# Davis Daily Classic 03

This shot's called the Pulminator, and we use this to show examples of how you can add sound and sound effects to movies to make them more cinematic. This first shot right here, which is the title, was done in Photoshop as an image, and then we imported the image into After Effects and created a scale effect. So we scaled it from big to large to give it a huge cinematic opening.
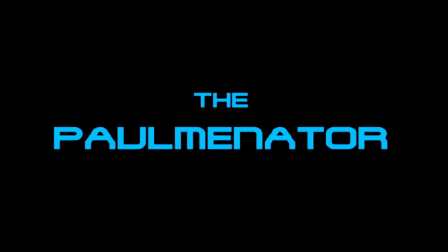(0:39)
And that's how we did that. We used a Terminator font for that. The next shot, we used a tripod as a gun prop.
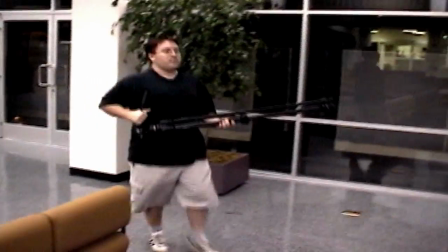(0:48)
And we had Paul just go through the motions and make believe he was actually firing the gun.
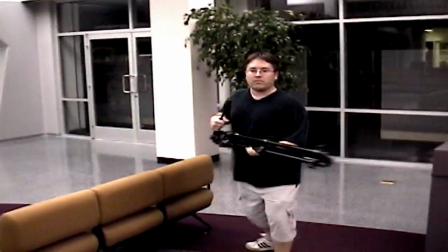(0:53)
So we have him shake it to give it a little kickback effect.
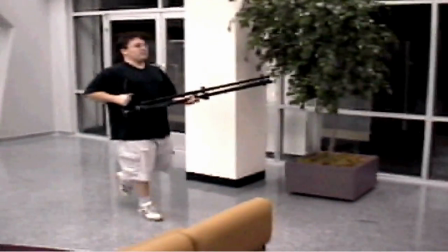(0:58)
And then I took the data and I added muzzle flashes with Allen DV, which gives it a more realistic effect.
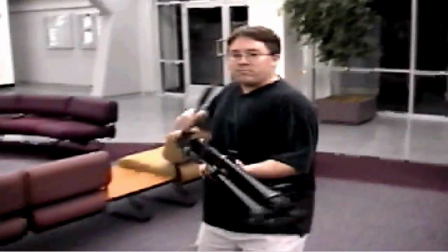(1:07)
And then after the muzzle flashes, I added sound and music to all the shots, and this is the final result.
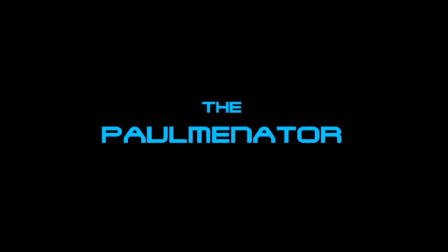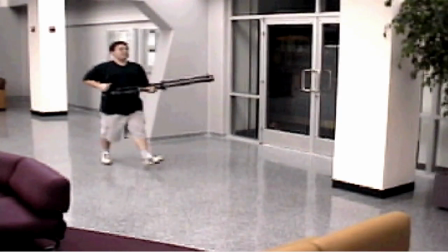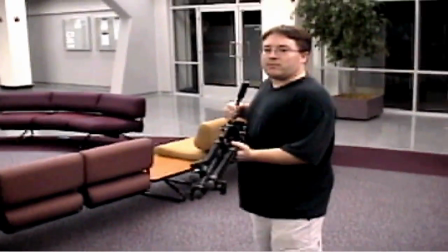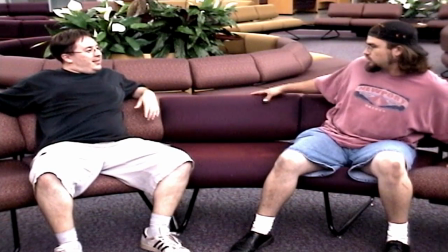(2:03)
This is our first example of garbage masking.
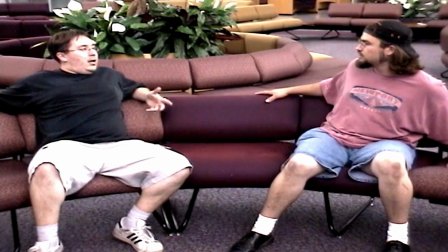(2:05)
What I wanted to do is a popular effect that's done in Hollywood, where you have a character talking to himself.
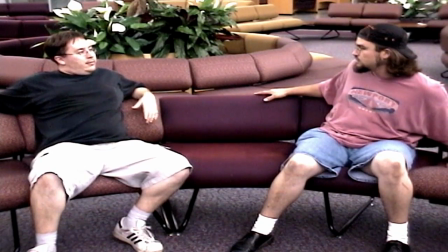(2:13)
So we locked the camera down, and I had Fred sit on the right-hand side talking to Paul.
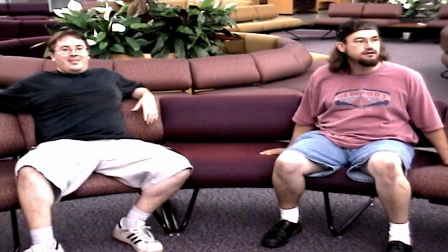(2:18)
And then we took another shot with Fred sitting on the left-hand side talking to Paul.
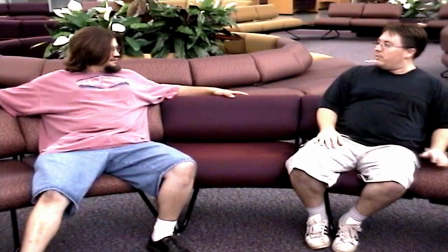(2:25)
And once you have these two shots,
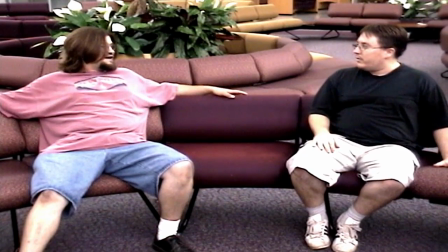(2:27)
you can create an illusion that the character is talking to himself by layering two video clips together and doing garbage masks.
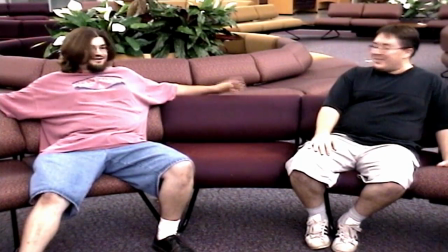(2:36)
So once I had this footage, I imported both of them into Adobe Premiere, and I created the mask.
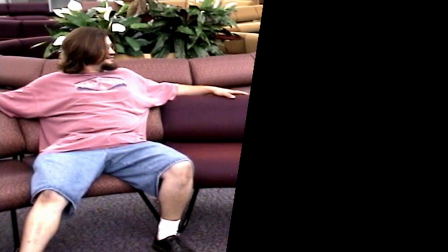(2:42)
And here's what the mask looks like. I could have masked either character out, it didn't matter. But once you create the mask and you overlay the second video clip in the mask area,
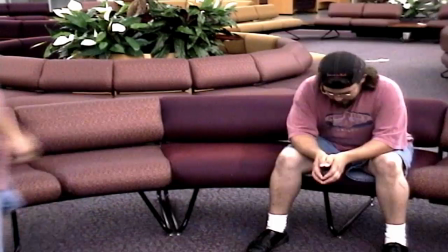(2:52)
the garbage area, then you have the effect that Fred is talking to himself.
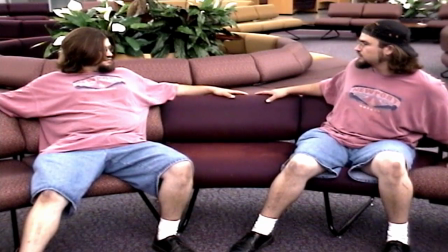(2:58)
We also added some overdubbed vocals to make this video look a lot funnier, sound a lot funnier. And that is our first example of garbage masking.
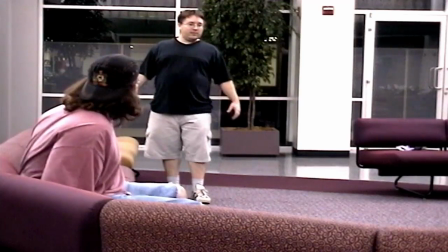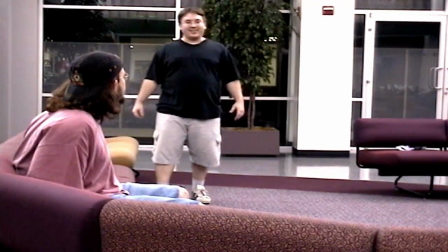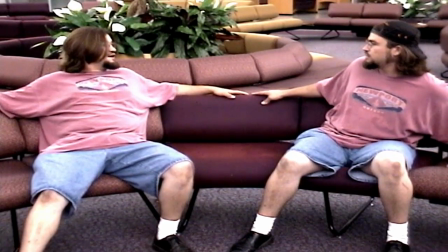(3:19) What are you doing here? What are you doing here? I'm supposed to be sitting here.
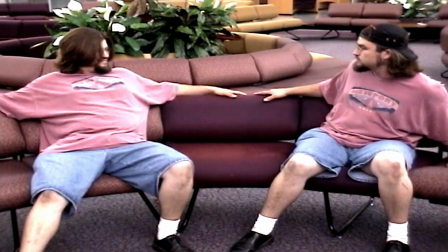(3:25) Nothing. Why are you here, You're kind of cute. Are you a weirdo or something?
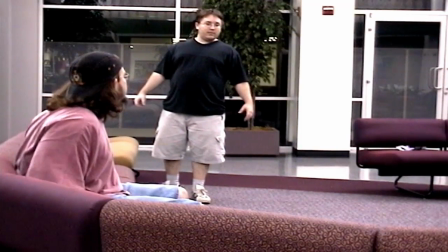(3:32) See me? Why are you staring at me? I'm here minding my business. Why are you looking like that? Yeah.
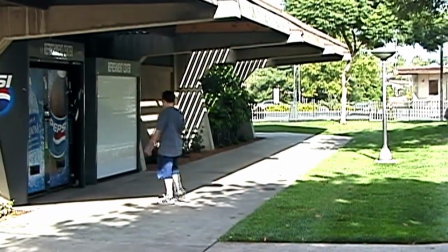(3:38)
This is footage taken from a live action storyboard that we made for a project that we were working on.
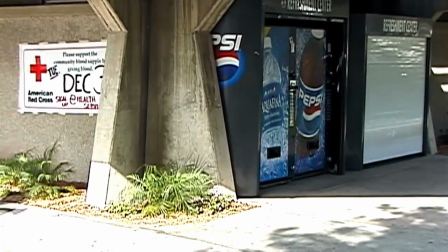(3:47)
And in the shot, in one of the scenes in the shot, we had to have the main character run past the co-star.
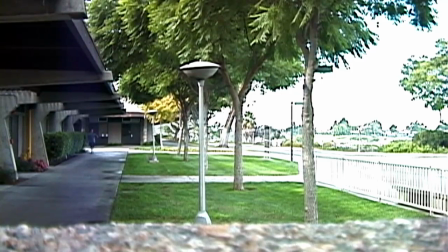(3:56)
And when we did our storyboard, we didn't have two people, we just had Paul. So what we had to do is we locked the camera down, which is very important when you're doing this. We locked it down and we had Paul walking on the path by himself, as you can see here. Then we took another shot of Paul running across the grass.
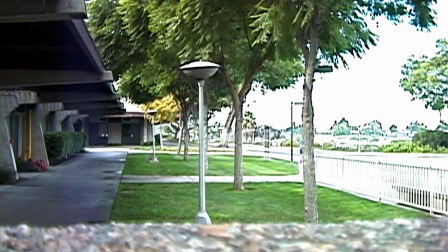(4:13)
And as you can see on the left-hand side, a utility truck comes into the scene, which is no big deal because we're going to mask that out later.